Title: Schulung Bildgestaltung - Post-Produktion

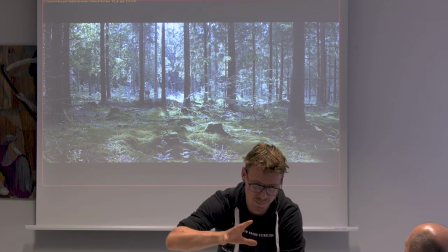[16:37]
Das ist eine ganz leichte Sache, hier sind wir im Wald und das Bild wirkt relativ erschlagend erstmal. Also man ist sozusagen, man weiß jetzt nicht genau, was will er denn. Ich sehe hier den Wald vor Bäumen nicht. Und damit das Auge ein bisschen mehr geführt wird, habe ich mir gedacht, ich hell einfach den Bereich in der Mitte auf
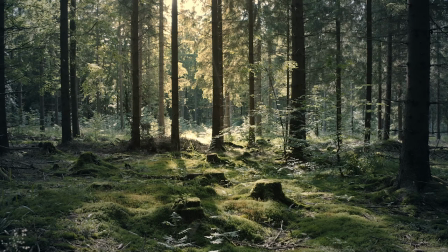[16:59]
und lenke den Fokus sozusagen auf diesen Lichtstrahl in der Mitte.
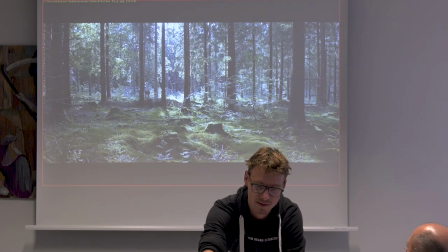[17:04]
Also ich zeige nochmal kurz das Bild vorher. So, jetzt ist man erstmal ein bisschen überfordert.
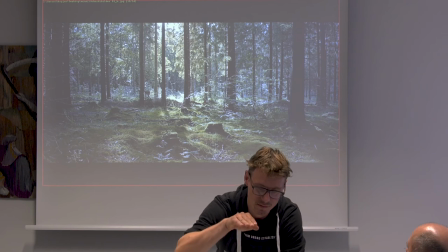[17:11]
Und hier ist es schon leichter als Zuschauer mitzugehen und in dem Fall ist das hier sogar noch eine Kamerafahrt direkt entlang, also in die Mitte rein. Was haben wir noch?
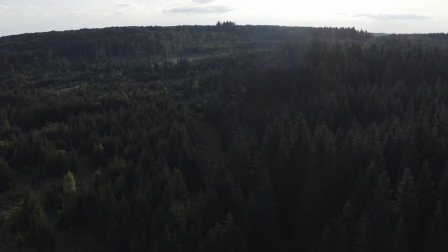[17:23]
Achso, ja genau. Vorher, nachher.
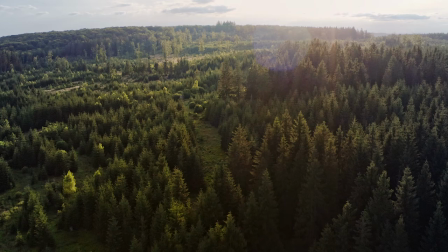[17:27]
Hier haben wir einfach, dadurch, dass es Gegenlicht ist, wenn man gegen das Licht filmt, ist meistens alles viel zu dunkel,
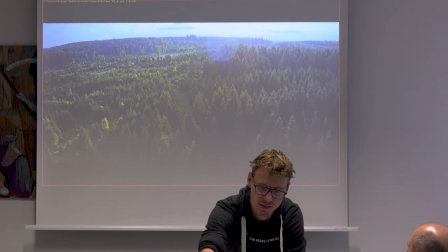[17:34]
damit nicht zu viel Licht ins Bild fällt, also in die Kamera fällt und das Bild dann ausbrennt. Und man muss dann eben die dunklen Bereiche anheben. Vorher, alles ist viel zu dunkel, weil Gegenlicht. Nachher, man hat schöne Silhouetten von den Bäumen.
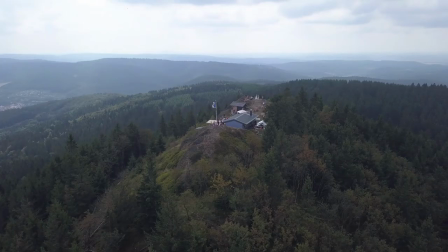[17:54]
Hier ist das gleiche auch nochmal. Ja, wir waren in der letzten Zeit ein bisschen im Wald unterwegs.
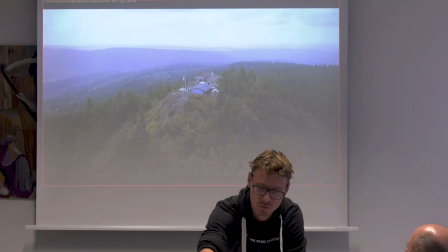[18:00]
Aber ich finde auch, das passt assoziativ zu euch ganz gut. Und da sind wir am Ende angekommen.
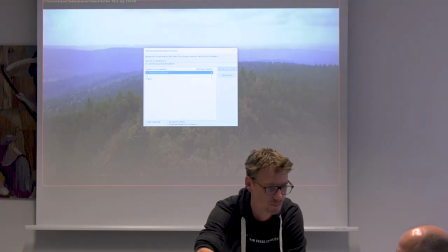[18:06]
Genau.